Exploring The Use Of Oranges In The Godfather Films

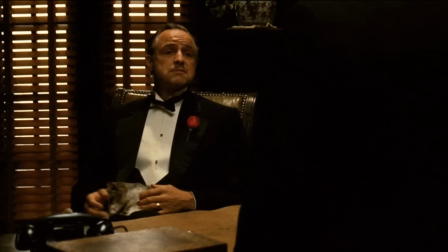(0:06)
Francis Ford Coppola's The Godfather follows the trials and tribulations of Don Vito Corleone,
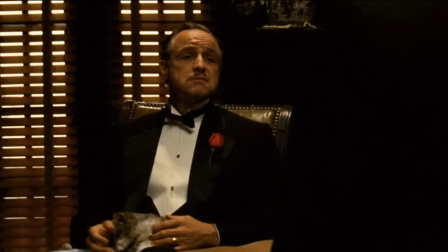(0:12)
the head of the most powerful of the 5 New York crime families.
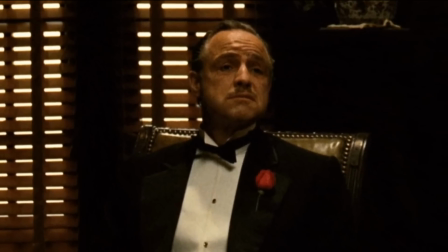(0:16)
Don Corleone faces treachery and opposition from his adversaries, in addition to having to rein in a hot-tempered protege in Sonny Corleone,
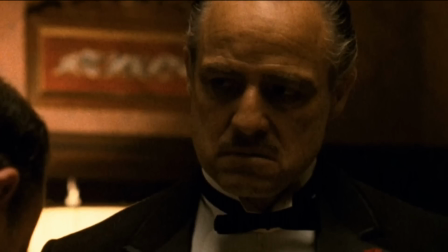(0:24)
mitigate a disappointment of a son in Fredo, and reconcile a broken relationship with his estranged son,
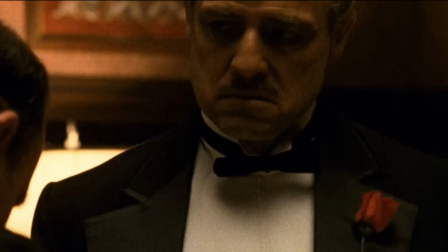(0:31)
Michael. There is something in The Godfather for everyone to relate to. Maybe you're in an abusive marriage with no one to help you.
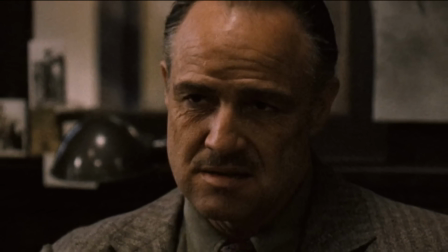(0:39)
Maybe you're a second-generation immigrant struggling with identity. Or maybe you're just a gangster who keeps getting asked favors on your daughter's wedding day.
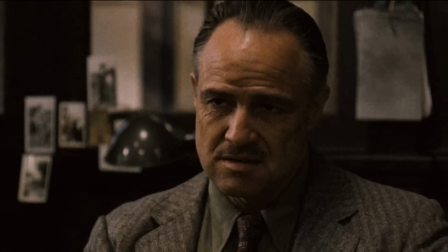(0:47)
Deep, richly layered and multifaceted, The Godfather is a staple of cinema and a stone-cold classic.
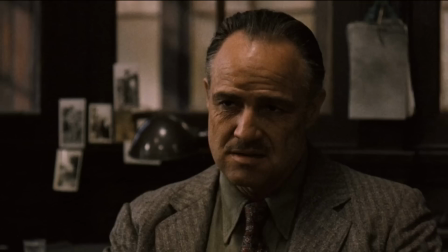(0:54)
No top 10 movie list is complete without it,
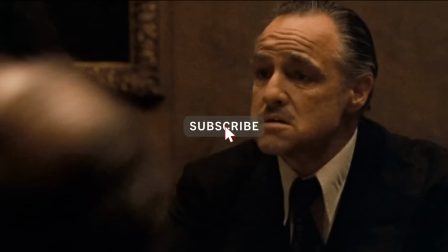(0:57)
and decades later it remains as impactful as when it first hit cinema screens in 1972.
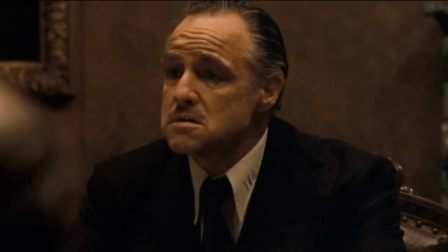(1:05)
Something that audiences have noticed over the years is the movie's use of oranges.
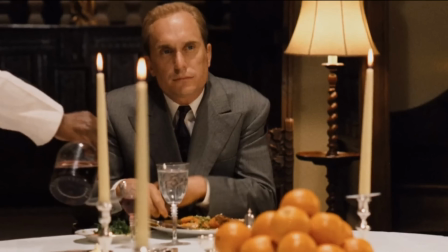(1:10)
Not the colour, but quite literally, the constant use of the fruit in the foreground or background of scenes.
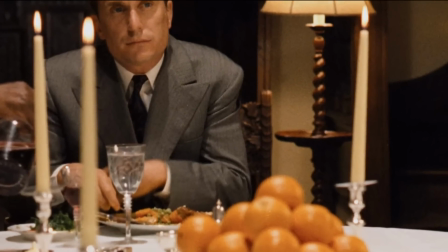(1:17)
Oranges appear all throughout the film, and once you become aware of this, you can't stop seeing them.
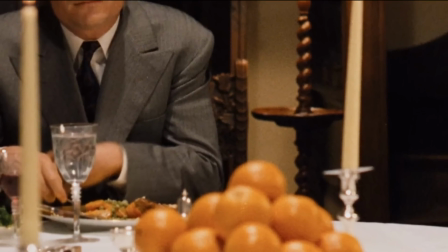(1:23)
This is also a phenomenon that has been extended to the movie's 2 sequels.
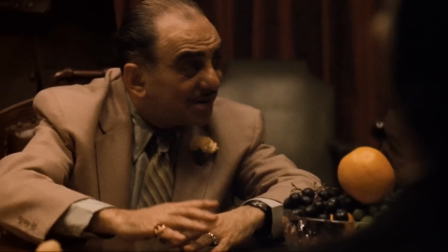(1:27)
It's one of the most popular pieces of trivia in pop culture regarding The Godfather, that oranges appear all over the film,
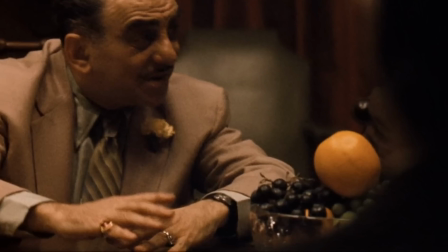(1:35)
but it seems to be consensus among film fans that the placement of oranges aren't random,
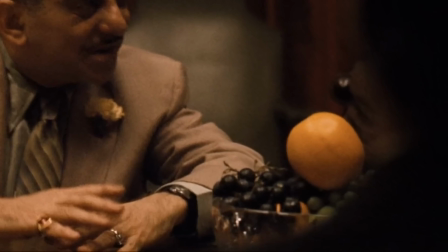(1:41)
but they are actually in the film as a foreshadowing device, signifying a bad omen,
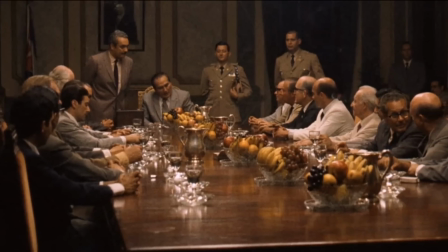(1:47)
signifying to us that a death or a near death is approaching, an announcement of impending doom.
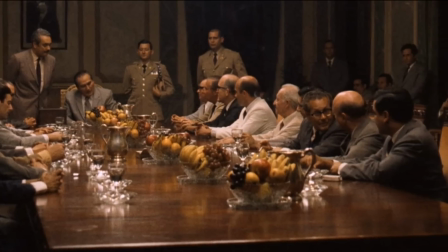(1:54)
The oranges signifying an upcoming calamity is a phenomenon similar to many other films,
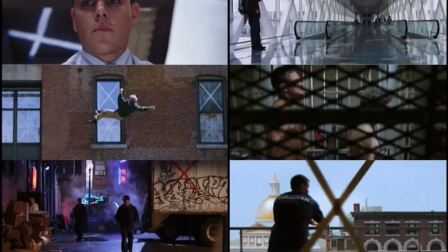(2:00)
such as Martin Scorsese's uses of X's in The Departed in anticipation of character deaths,
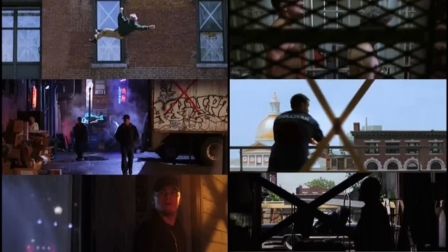(2:05)
which was intentional and a homage to the 1932 film Scarface.
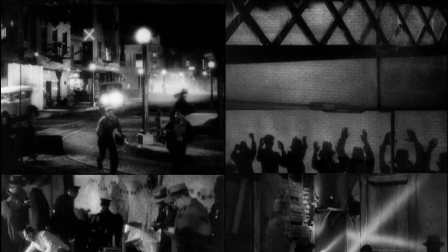(2:11)
There are numerous uses of oranges in The Godfather.
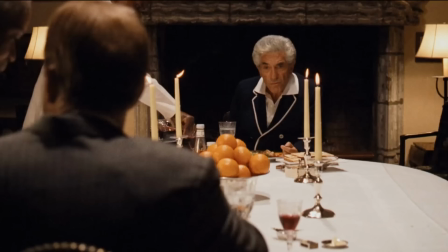(2:14)
Some examples include Tessio holding one during Connie's wedding, some oranges on the table when Tom Hagen and the Hollywood producer talk.
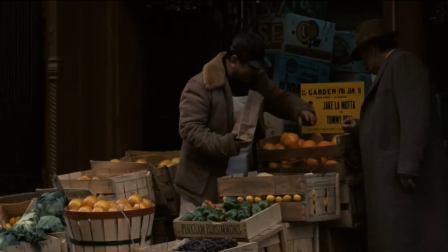(2:22)
Vito buys some before he is shot.
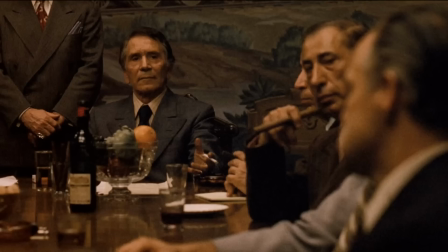(2:25)
There is one in front of Barzini during the meeting between the 5 families, and Vito, in his death scene, even puts one in his mouth.
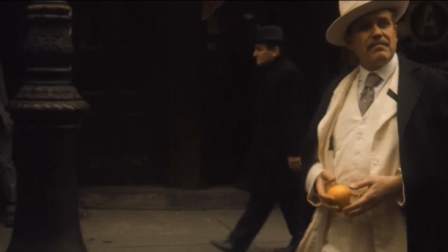(2:32)
In the second film, Don Fanucci walks around with an orange. Young Vito buys an orange in one scene.
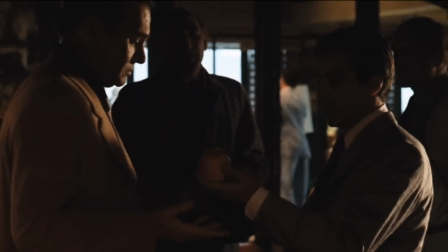(2:39)
Johnny Ola brings Michael an orange from Hyman Roth.
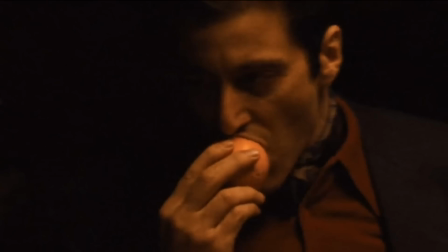(2:42)
There's a fruit bowl in the Cuba conference which has an orange, and like how Vito puts one in his mouth which signals his death,
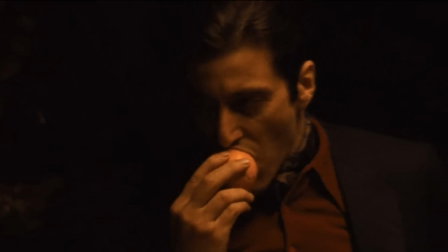(2:50)
at the end of the second film, Michael bites into an orange, perhaps signifying the death of his humanity as he is about to have his own brother killed.
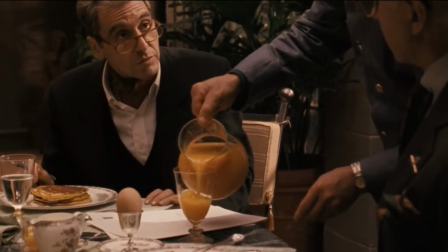(2:59)
The third film is chock full of orange use as well. Michael's lawyer is served orange juice, Al Neri eats an orange in one scene,
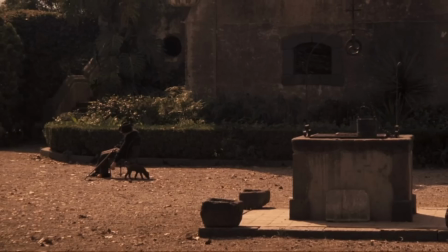(3:08)
Michael's nephew Vincent holds one during a meeting, and Michael drops an orange in the final scene of the saga where he dies.
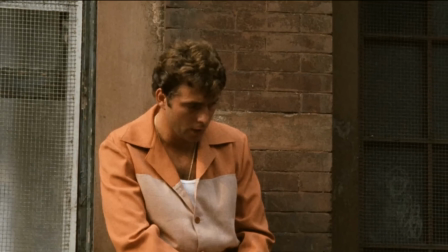(3:15)
You could also point to uses of the colour orange, as opposed to the fruit,
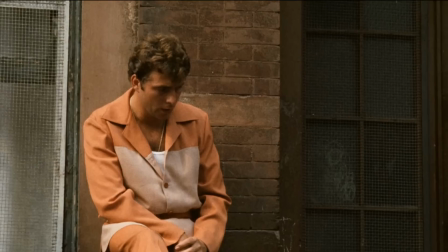(3:20)
such as the fact that Carlo is wearing orange clothes when he is beaten up by Sonny.
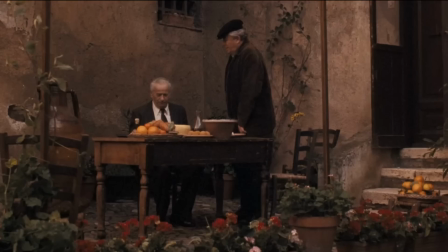(3:24)
In total,
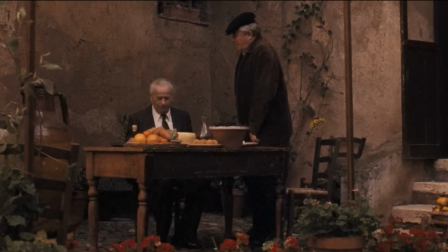(3:26)
an article on Destination Hollywood identifies 22 scenes throughout this trilogy in which oranges are used, and that's a lot.
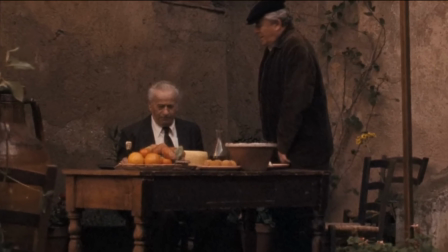(3:34)
But here's the thing, it's never quite sat well with me, this idea of oranges symbolizing death,
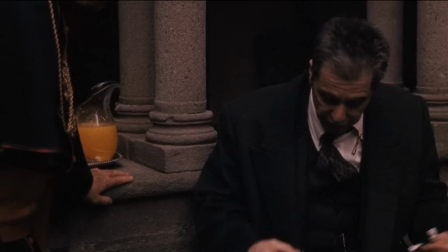(3:41)
that whenever you see an orange in the film, someone's going to die or have a near-death experience.
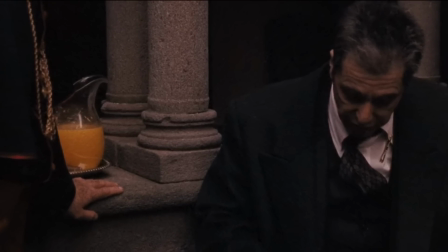(3:47)
Because the thing is, it might be a popular theory that seems to have cemented itself as now fact, but it doesn't really work.
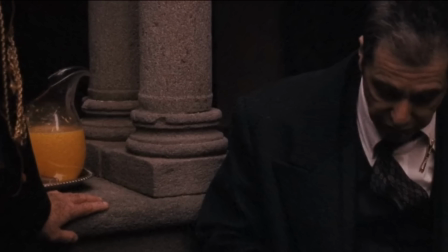(3:54)
It feels flimsy and a stretch in many places. For example, Tessio at the wedding.
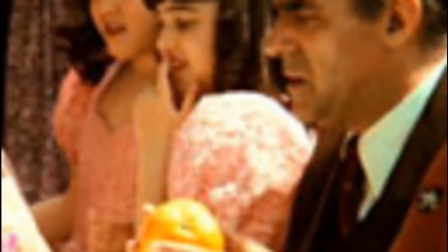(4:00)
What exactly is being symbolized here? The wedding is one of the few truly happy moments in the film.
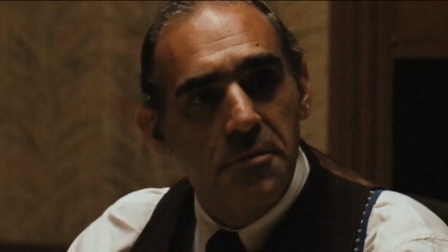(4:06)
Nobody dies or comes close to dying.